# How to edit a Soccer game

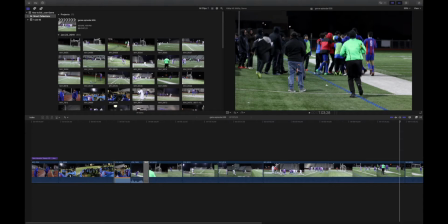So as you can see, we got all the clips here, and we have 80 clips that were shot January 2019.
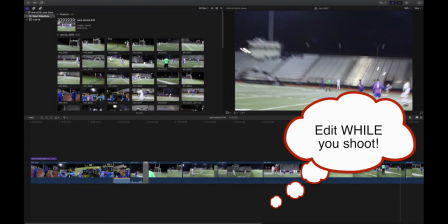And one of the first things you can do while shooting a game is to edit while you shoot.
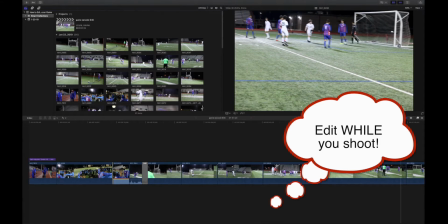So eliminate clips that you know are not going to be used. Like, for example, this ain't going to be used.
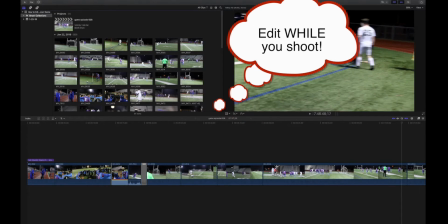This is like a warm-up or right after a play, I mean. And here's a good example.
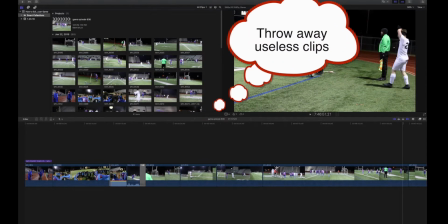We wouldn't use the Arlington player anyway, kicking this ball.
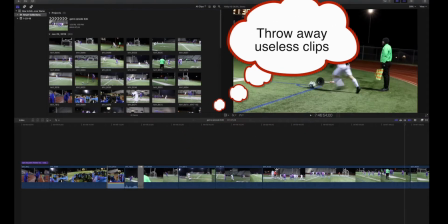And also, why set up so far in advance of his kick? Half the clip is spent just waiting for him to get ready.
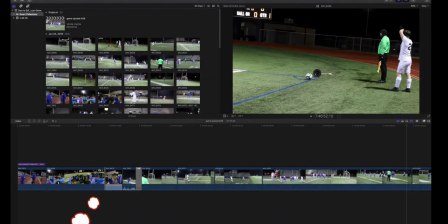You know, when he steps back into the corner, start rolling then.
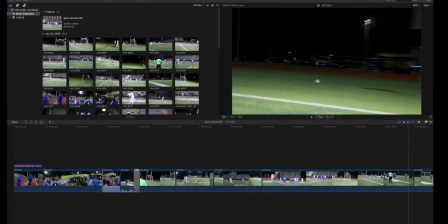And there's a lot of other issues I see here too with just, the ball goes free.
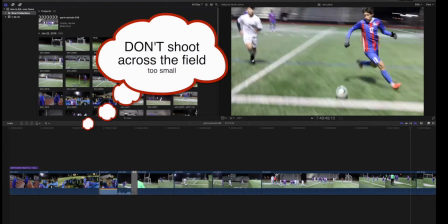We see plays that we know that aren't going to be used. Like this one we will use.
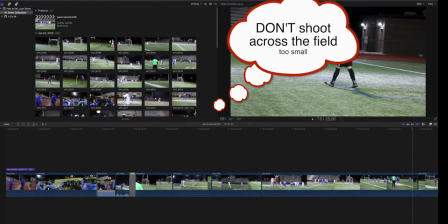But others that are halfway across the field or really loose, like for an example here, that's not bad.
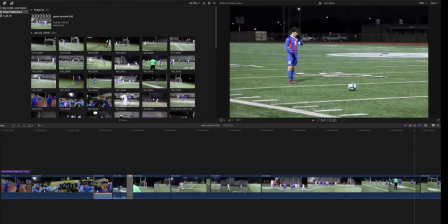That's usable. But like here, this is another waiting shot. We're waiting for you to kick it, then he kicks it.
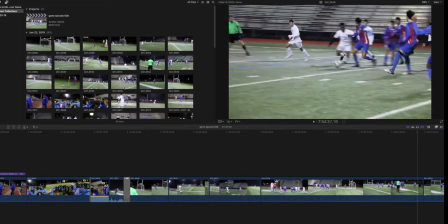Start rolling just before he kicks it. And again, there's 80 clips here, so there's going to be a lot that are unusable.
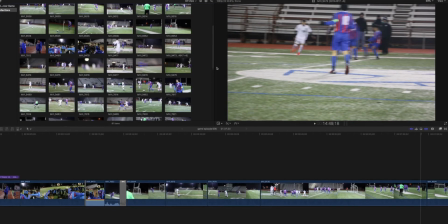So after you shoot, you should immediately start editing.
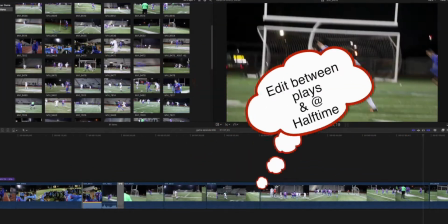Like at halftime, for example, unless you're downloading it to a laptop, which I wouldn't recommend.
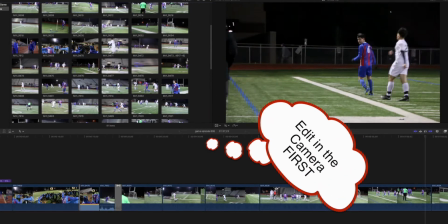I think you should continue editing. Editing in the camera first.
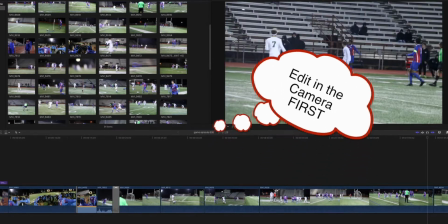And you may have eliminated some, but another issue too is match your exposures, because this one is exposed differently from this one.
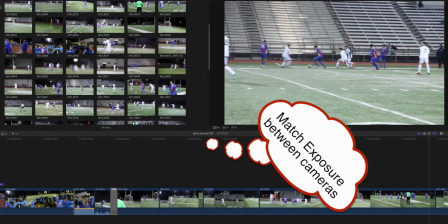There's a lot more exposure, higher. It's overexposed a little bit, and almost all of these are overexposed.
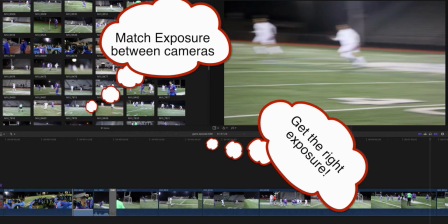Look how punchy the whites are in there. The whites are blown out. If you have to slightly underexpose, it would actually look better than over.
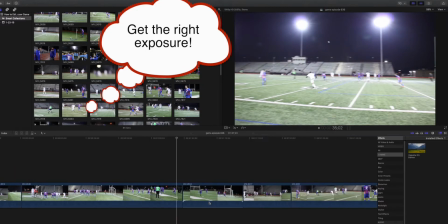This is the edit that was done. It looks like it's about 1 minute 37 seconds long. It's not a bad edit by any means, but we have a title.
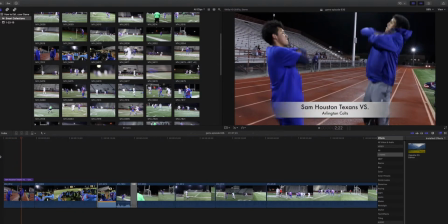We have a nice beginning here. They killed the audio for the background audio because we have a lot of wind.
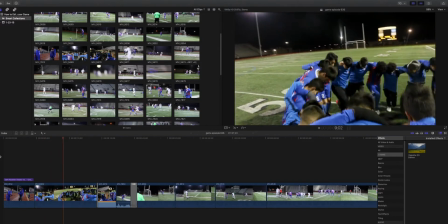And, not a bad shot here too, but I would have started not with the last guy running up, but go right into the action.
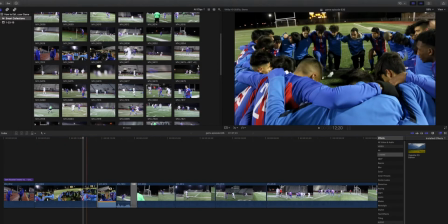So we'll look at the whole thing first. Okay, and then we come to here, which is...
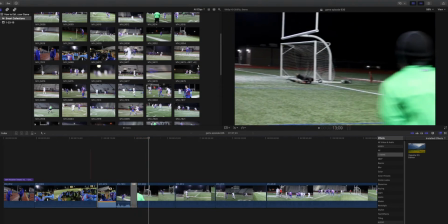Don't really know why we're doing that, like coming in with this shot and all that blasted out audio,
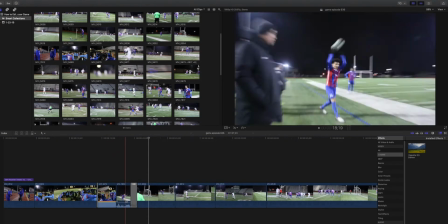as you can see down here, and then we come to this shot where we're throwing it in, and then to this weird transition.
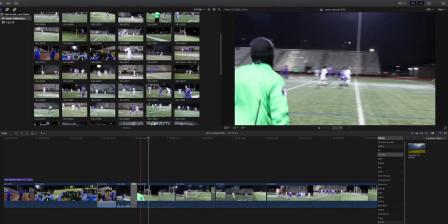Not really sure why we need any of that. Okay, so we do have a nice shot here. Long ball coming in, it bounces off the post, keeper falls on it.
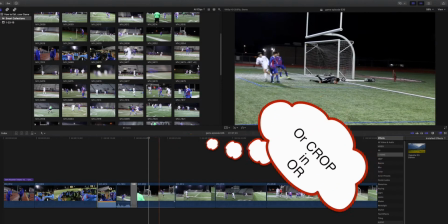Okay, but here's another example here. We're just waiting for him to pick it up, and what I would suggest doing is we come to this point,
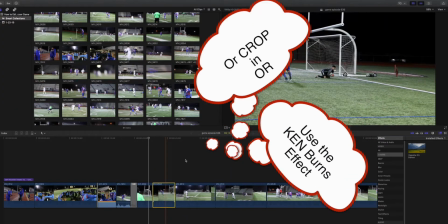go Command B on the keyboard, cut it, come in and use the Ken Burns effect here under crop.
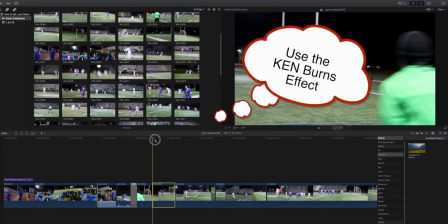So we can push in a little bit on this guy. All right, so here he's falling on the ball.
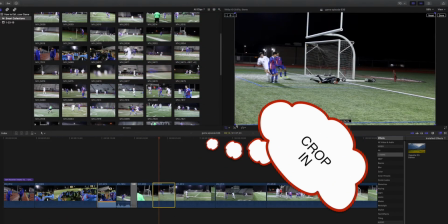Go to crop and just push in on him a bit so we can see him a little better. I know most of the time this quality isn't going to be very good, but it should be okay for the scene.
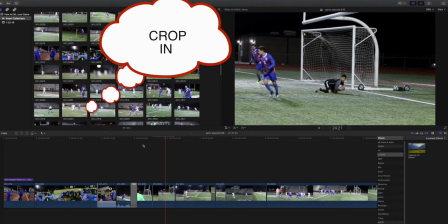So boom, then we jump into a tighter shot. It looks okay. It's not great, but it's also not rendered yet.
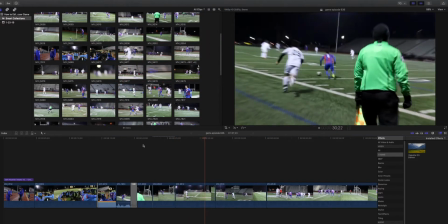Here's a nice little turn and kick. All right, and the other player's moving it up the field. But let's look, is there more there?
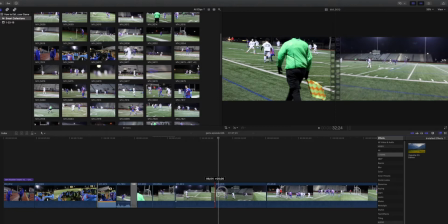Is that it? No, we cut at that point. Okay, well, it's still not a bad shot.
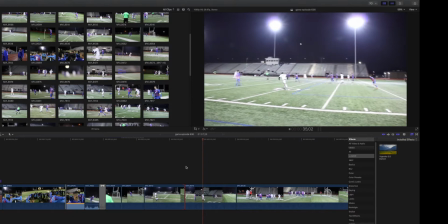Now we're going to go here and look at, see, we got a crash, zoom in, crash, zoom out.
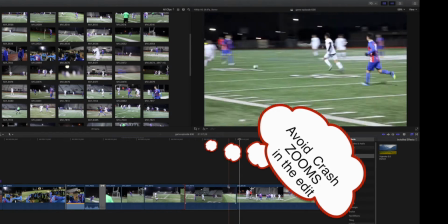And the ball, another crash, zoom out. So for the end here, there's no point in keeping the end of this clip at all,
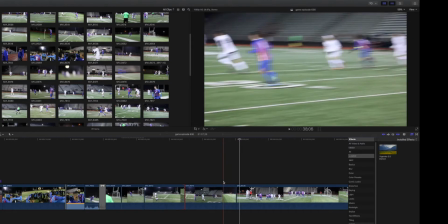because we can't really tell what's going on after the ball was released by that other player.
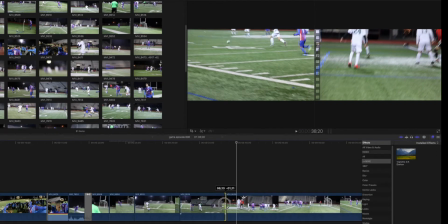So come back, trim it to the last really usable part, which is when he kicked it away.
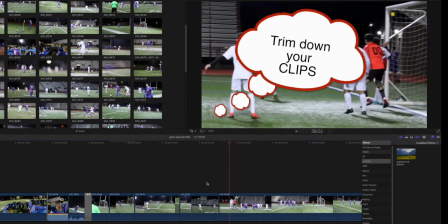And so we come from that to this. Now we're back here, another waiting forever and to stabilize the camera, and then the kick.
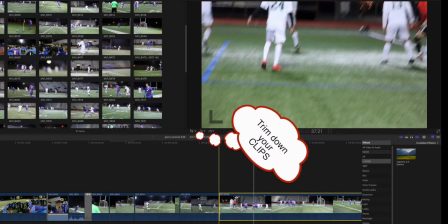What the heck are we doing? Trim it, trim it, trim it, trim it. Get rid of all that.
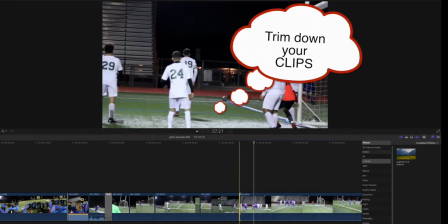So for example, we're looking at this here. What the heck are we doing? Just staring at this camera bouncing up and bouncing around.
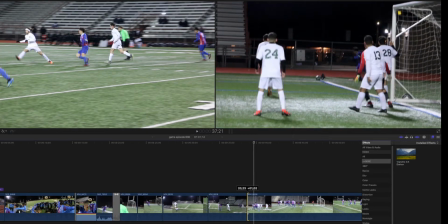So it's trimming on the right, so we're just going to go right to the point where our player kicks it. Like that, boom.
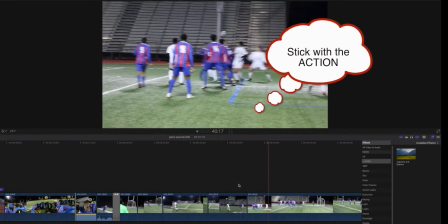Keeping to the action and staying with the action.
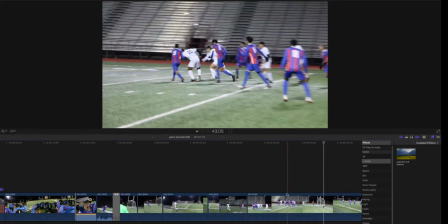And in this particular situation, I think you'd be better off cropping that entire clip, because it's super loose the whole time.
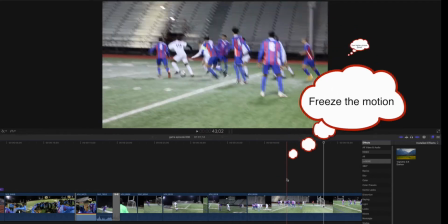We need to be pushed in on this, and also I don't know what shutter speed was used,
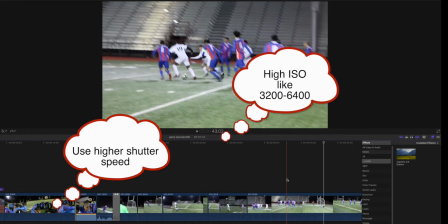but we can push it to 6400 ISO and have it at the highest shutter speed we can handle to freeze some of the motion we're having here.
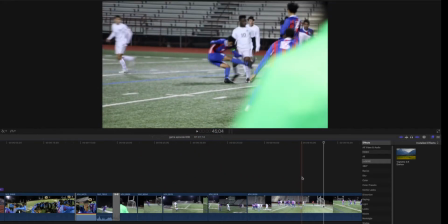Okay, and also when you're shooting, you might consider not shooting on the side that the line judge is.
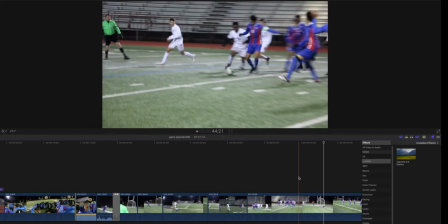The line judge is walking through your shot constantly. Go to the other side of the field if you have to avoid him.
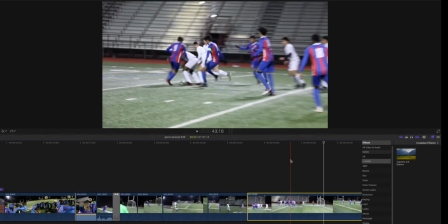All right, so let's go ahead and try this. We're going to take this entire clip to this point here. Let's see how long it is.
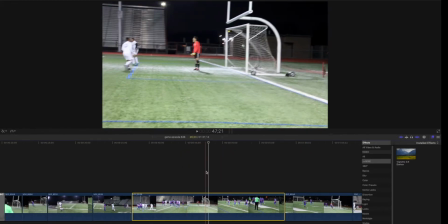To the point where the score happens. and then we get some celebration. I think we could push in on most of that.
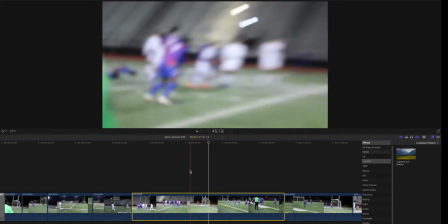So let's go ahead and cut to this point where the ball's kicked.
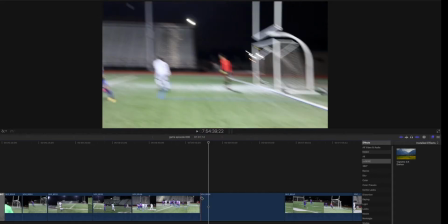And so I'm going to drop, cut B here, select that first one, and go again to crop, and go, oh, I'm not on it, there, we got to be on it, and go to crop,
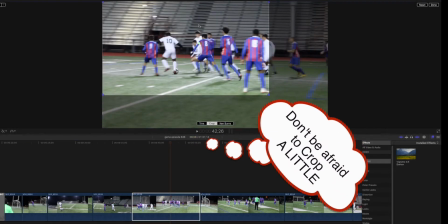and just move in a bit on the whole thing. Okay, and just kind of center it up because most of the action's happening in the center of the frame.
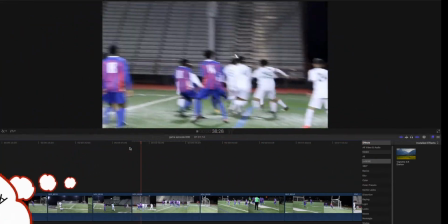Okay, do that, come back to here, and so it's a little tighter, action is a little closer.
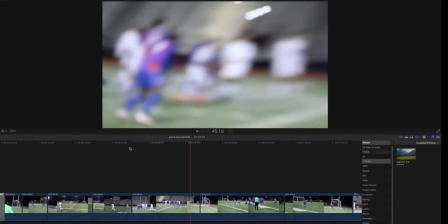Okay, that's good. See, everything still fits in the frame. Guy kicks the ball, another one kicks the ball, puts it in, no problem.
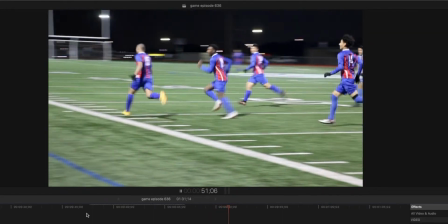Now we've cut to the wider shot here, which this is where you should be pushing into max.
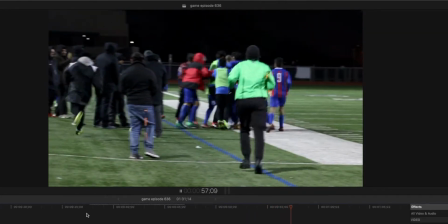There you did push into max zoom, and that's okay. All right, but here's another example.
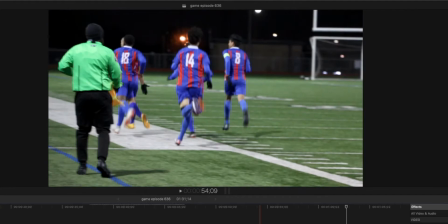Camera's bouncing all around. We're waiting for the shot. Why do that? Just come in, go straight to the action.
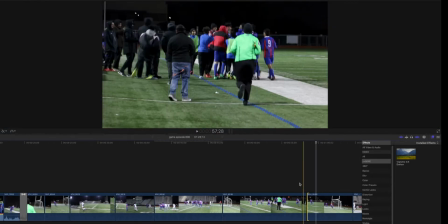Don't wait for the camera. We just want to go right to there, so we go straight to it. Boom, right to the action.
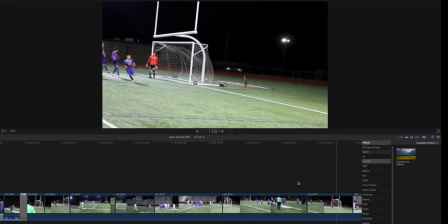Ball's up, goes in, boom, in. Now, that was a beautiful shot there.
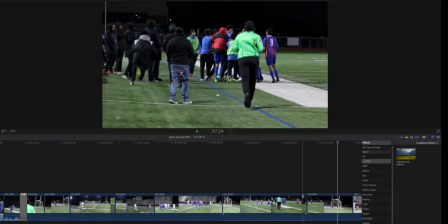Okay, so another one here.
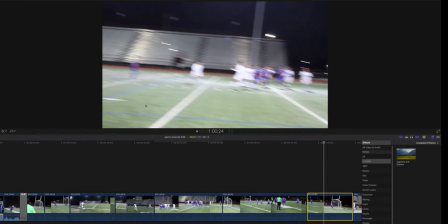This is another one we can crop in on and take advantage of the high quality of these cameras and crop.
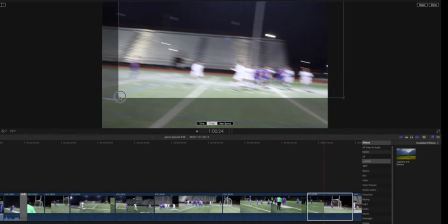So, and it looks, everything's pretty much in the center of the frame. So we're going to do that. It's not letting me do it.
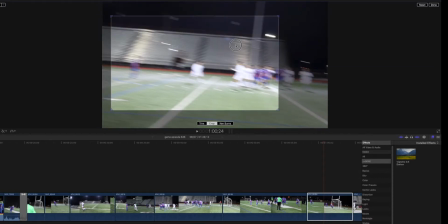I got to get on the edge and crop in. Again, this is overexposed a little bit, as you can see from the scene.
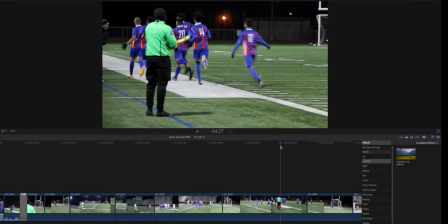It's quite overexposed. But let's go again. Okay, so here we go. Taking a look at it here.
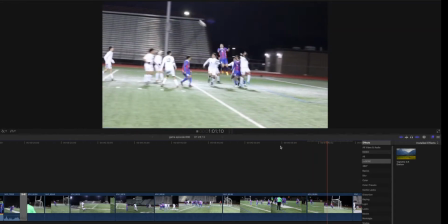Okay, so he kicks it, boom. Following the ball pretty good. Bam, goes straight in. Nice.
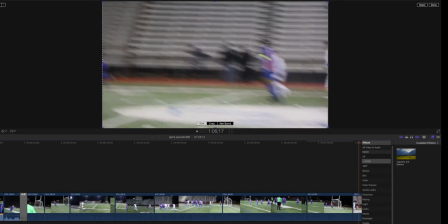Okay, now, and then this is an issue too, I noticed. The celebration is right at the end there.
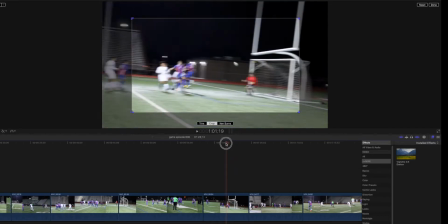And you guys stop recording it. The celebration is the best part of what we're shooting.
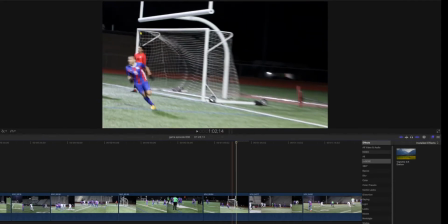The action is just secondary. It's really what the players are doing, celebration-wise and other, that is much more important.
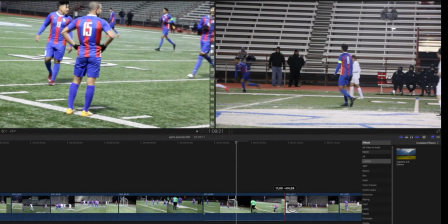So here, this is a great shot. Why did you cut this? Don't cut stuff like that.
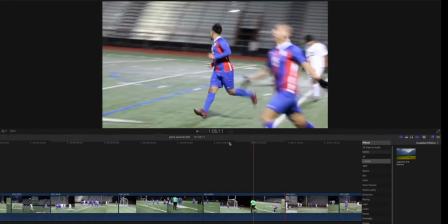That is we want to see that. This is what they show on highlights for games, the celebration.
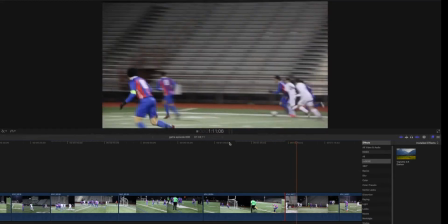And also, they're the best shots that we have because we're not really good at capturing the action.
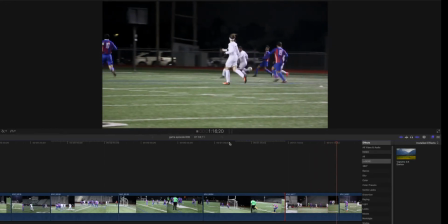Now, this is an example here of a fairly useless, that was just completely useless scene here, cut. It's too far away. You don't use anything past midfield where that player number 7 is here.
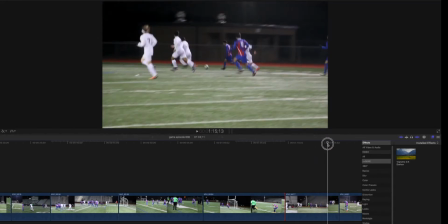Right, no, let's go back. You shouldn't be going beyond this right here. It's just not usable.
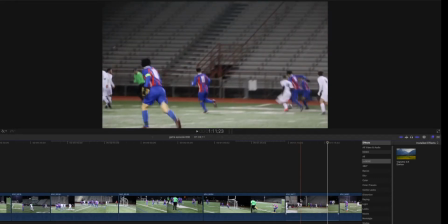So I'm going to cut that scene completely. Just delete it right out of there.
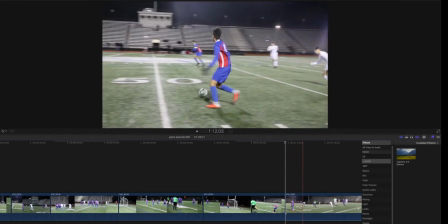All right, so we got this kid moving the ball again, looking good. Puts it to the middle.
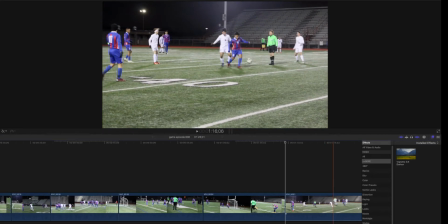We have a nice little header, or almost header. And let's see what else we have.
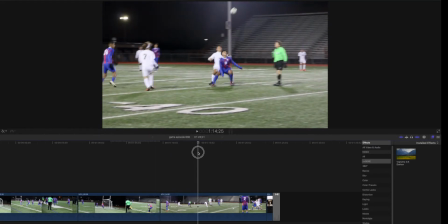I'll go back to it. Okay, so we have the header going in.
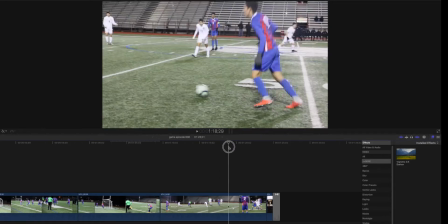He touches the ball and he taps it back to him, and the guy puts it up the field again to another player.
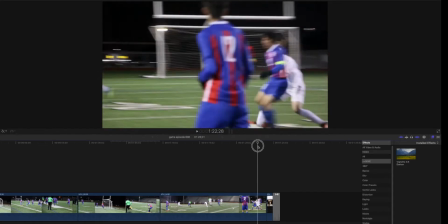Then we turn, and this is a good shot, turning, and let's see what happens.
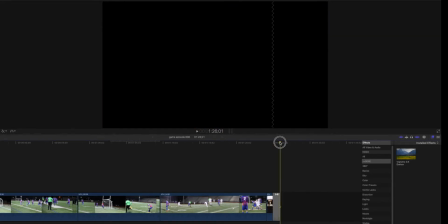And then we just drop it right there, and that's okay because I guess that's the end. But the best thing to do is you can do it out of order and have a celebration here at the end.
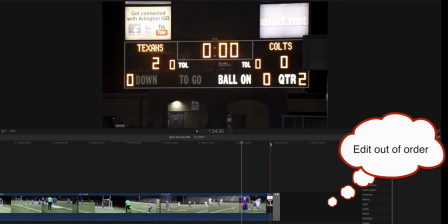You don't have to have your game completely in chronological order.